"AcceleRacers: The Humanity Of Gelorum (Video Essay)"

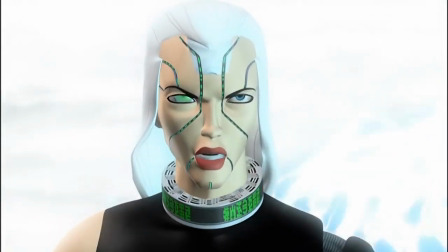[9:15] You think you've won, human. The only real victory is survival.
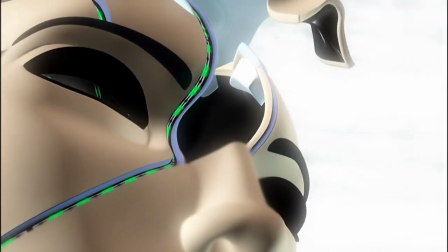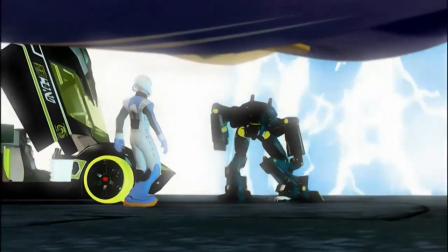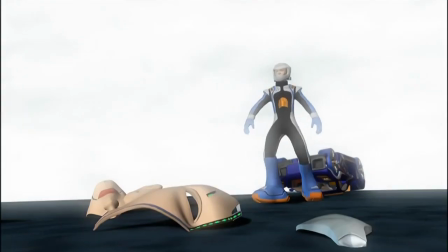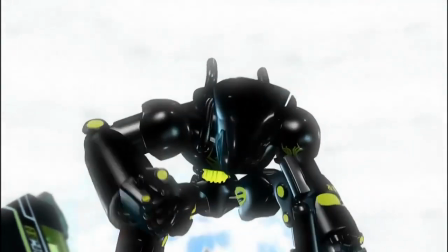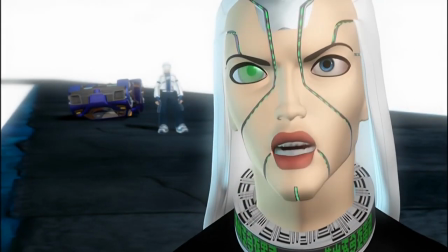[9:43]
The choke comes off along with her human skin signifying she has failed her purpose and is no longer tied to what she was created for,
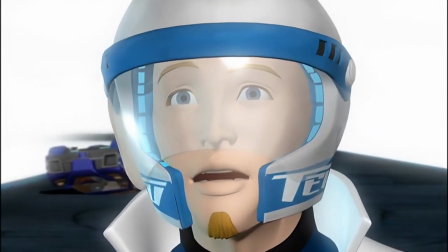[9:51]
because the corrupted version of the wheel comes out.
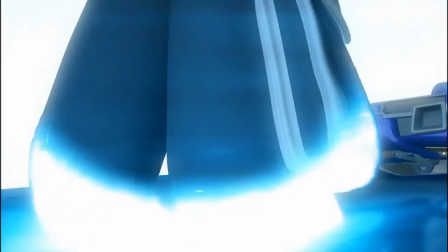[9:54]
It also symbolises that she is no longer tied to the need to race and therefore chooses to win through killing the other driver.
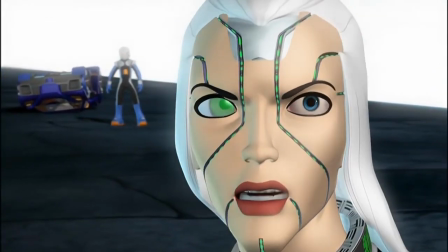[10:02]
With her human disguise coming off it also signifies she has no understanding of her purpose,
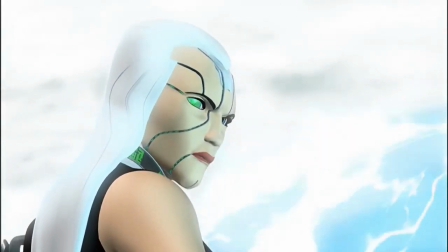[10:07]
nor any other identity to the real her, because she has failed at the one thing she was created for.
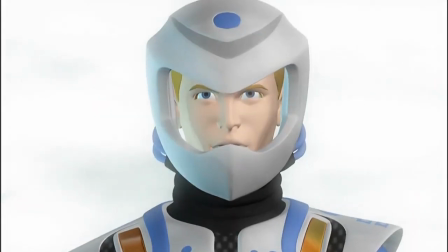[10:14]
She doesn't understand why the Acceleron chose Vert to be an accelerator, displaying no sportsmanship, which shows how humanity has left her.
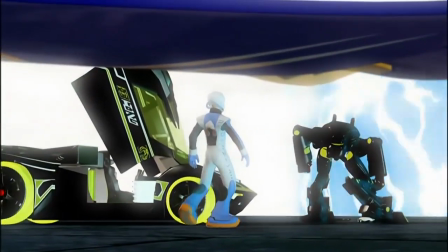[10:23]
She has also defaulted to kill mode, which is why she turns more robotic looking.
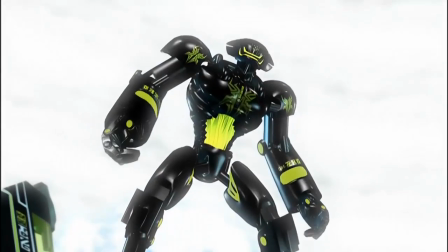[10:28]
However, this just displays how much of a human she is. She is free from her programming and makes these conscious decisions, much like a human.
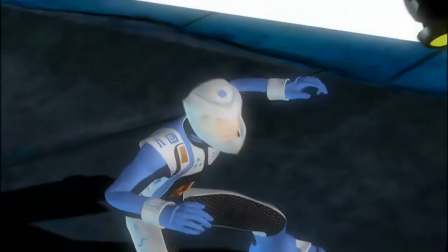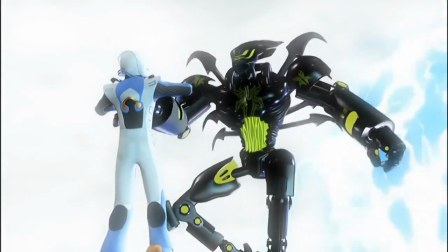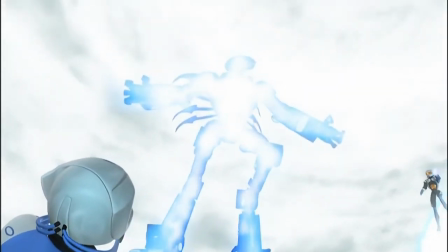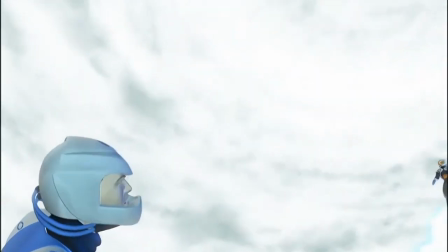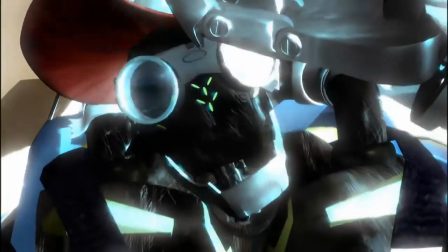[11:04]
And this, her ending displays her humanity, eternal torture, pain and suffering, because the accelerons abandoned her.
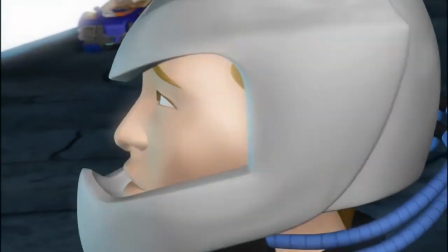[11:13]
She tried to do what she was programmed for, to prove herself to them and to prove that she was good enough, but instead she failed again.
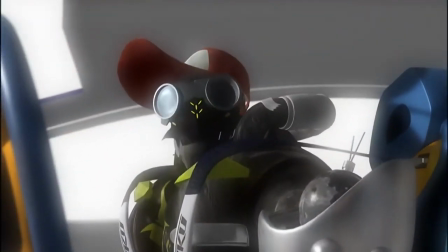[11:21]
She disappointed her creators, and that is the humanity of Galorum.